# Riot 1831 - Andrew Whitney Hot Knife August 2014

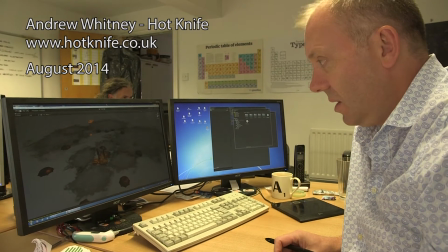This is the second half of Pod 5, the final Unity project,
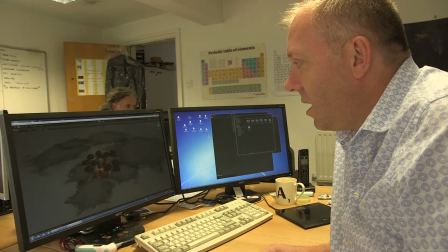and this was to be augmented across two museum artifacts.
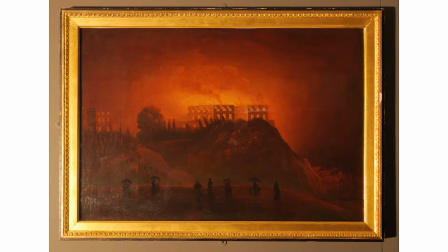The first was a Dawson painting which we couldn't get to track correctly. The augmented software couldn't find enough detail in the painting to get a reliable, steady track to.
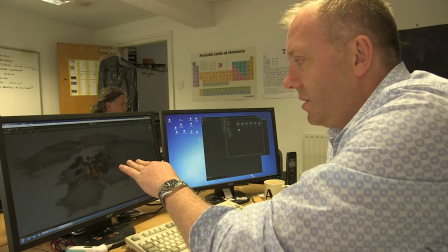And we wanted to have this as a scene that was happening on the tapestry fragment below the painting.
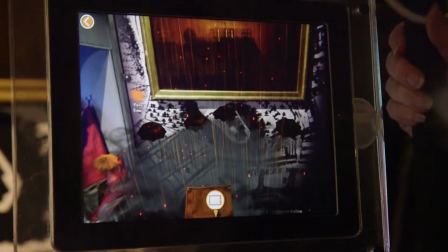And we had to go from the painting to the tapestry and this umbrella scene in one
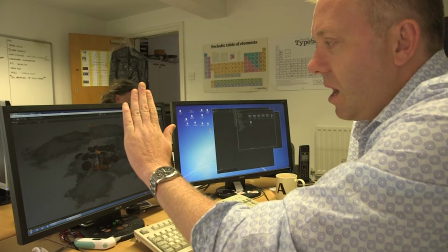full sweep from the iPad looking at a painting down to the tapestry.
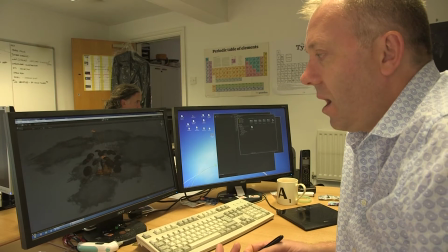Because the painting didn't track, we tried various methods of doing 3D tracks,
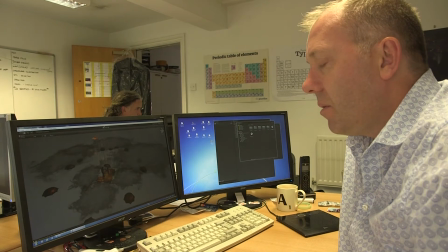tracking using the outline only of the painting. None of them really worked well.
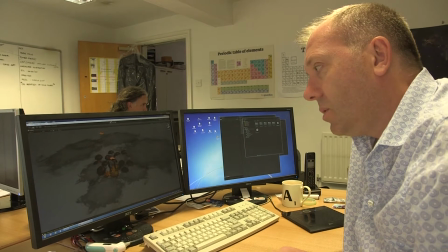So what we had to do in the end was introduce graphics behind the painting
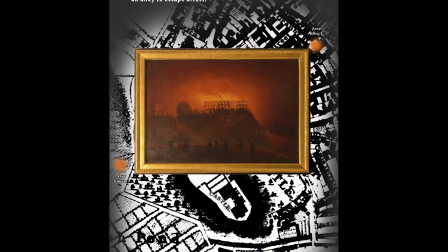so that we could get a better track on some of the graphical elements that were behind the painting,
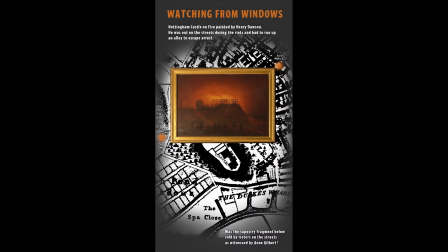so that we could then do a 3D track from the painting all the way down onto a tapestry,
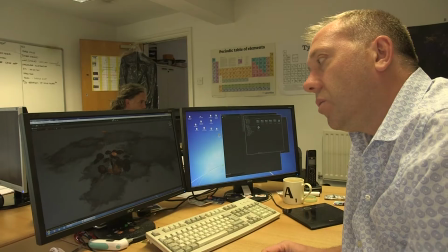so that we could introduce and augment flames onto the Dawson painting
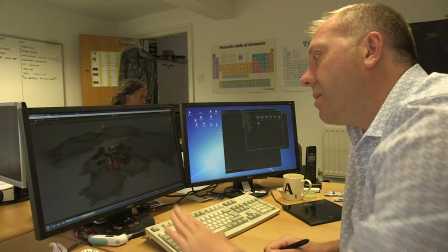and have the user pull the iPad down to the tapestry,
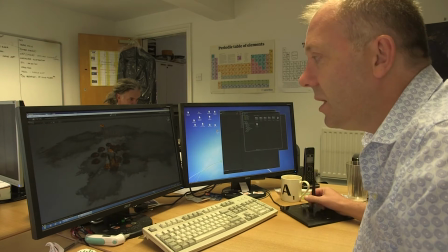which was on the floor where the this umbrella scene would happen.
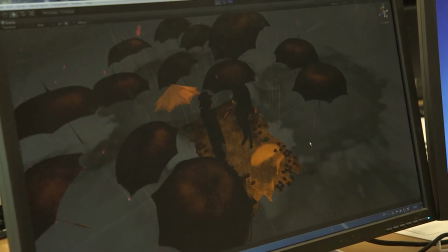So this is the final scene. It's one guy has just
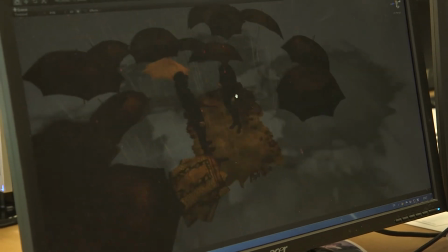raided and looted the palace and has taken some
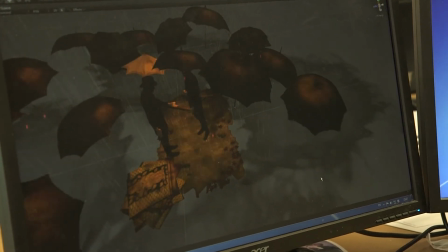tapestry from the palace, and he's selling it outside at 2 shillings a yard to passers-by.
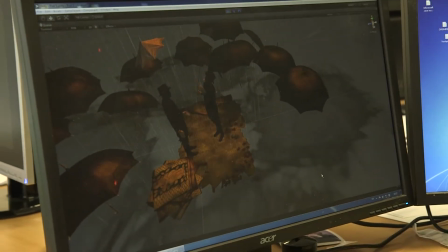We were looking to get quite a theatrical feel to it, which is why the umbrellas don't have any people on them,
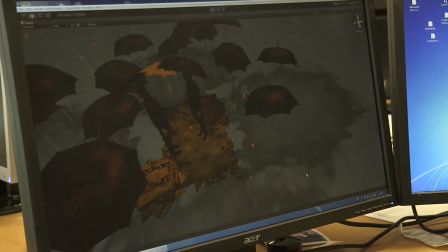and that was reflected in the gallery space itself, with umbrellas being placed in and around the exhibition.
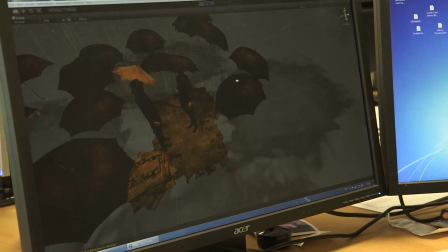We spent quite a bit of time getting the umbrellas to look nice and wet,
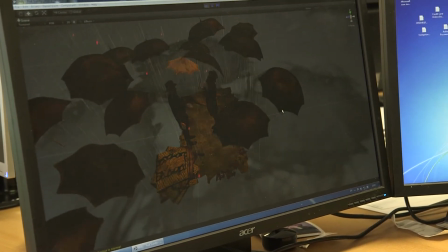and also the floor, so we've got quite a few rain splashes going on.
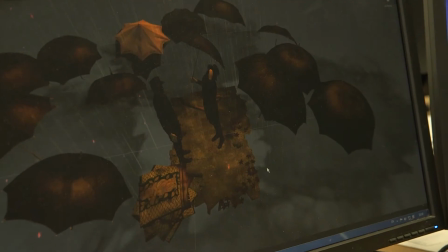Originally we built the umbrellas very high
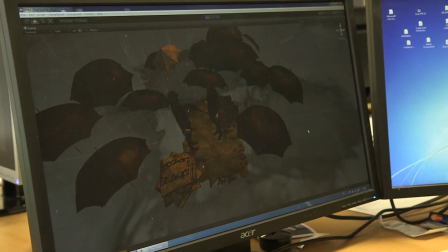polygon density in the millions, and then had to reduce that down to
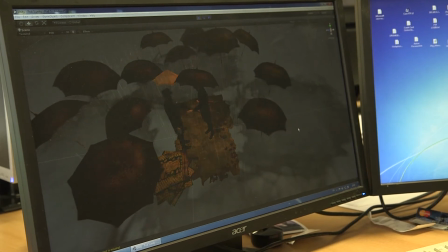100 polygons and use texture maps to make it look like the rain was on the umbrellas and shiny and wet in certain parts.
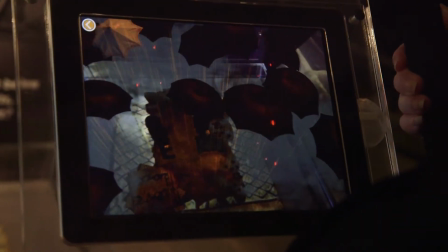And I think in the gallery it works quite well, as people can move the iPad around and see the different
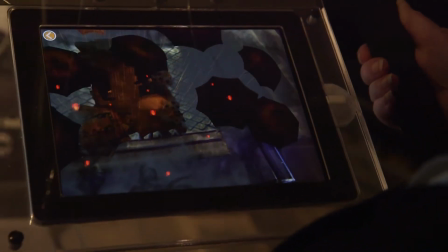reflections off the umbrella and off the floor catch the light.
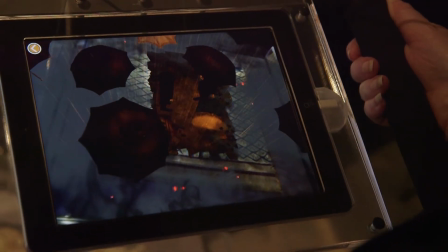We used clouds around the actual focus of this scene
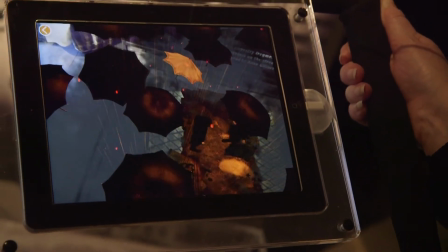just to mask some parts of the gallery out that were interfering with the visuals,
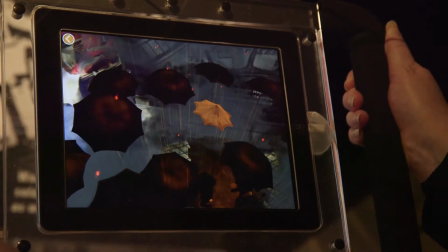such as the carpet and any parts of the museum gallery that we didn't want visible within the scene.
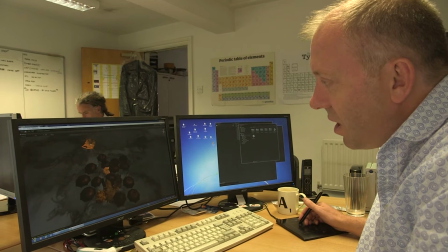We used a poster which would fly down and land on the ground
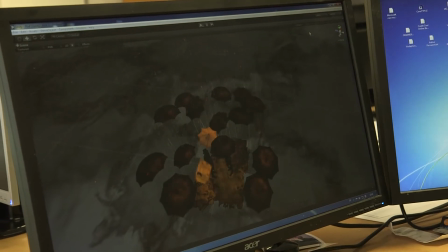to try and draw the focus of the user from the
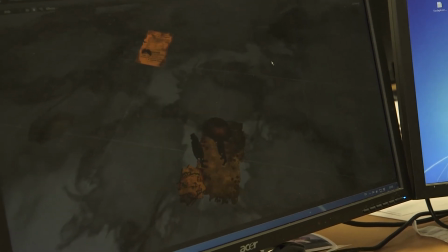Dawson painting down to this scene. And once this scene had finished,
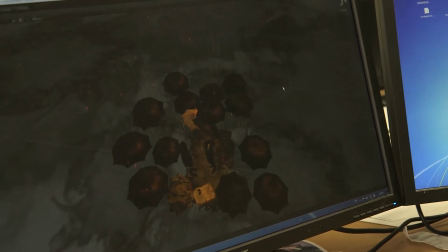we used the
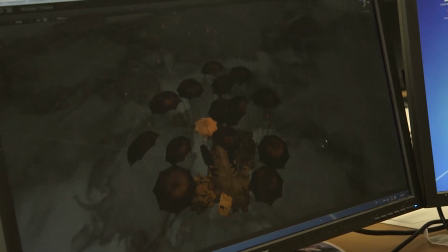poster again to try and draw the viewer's eye back up to the room environment.
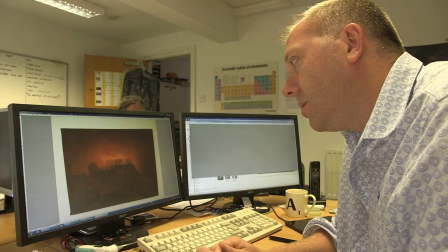The main problem we had with this image and trying to get a track on it, a stable track,
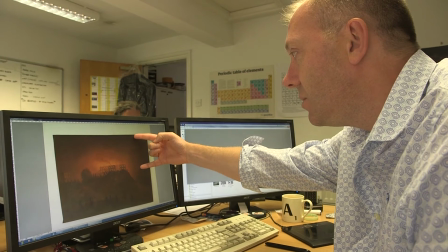was that the top half of the image is really just a gradient of colour,
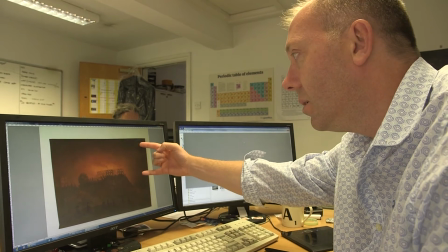and there's nothing in this area whatsoever that the software picks up on as
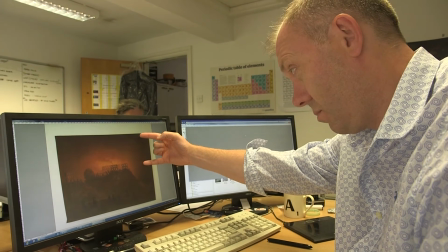focusing or as a point to track.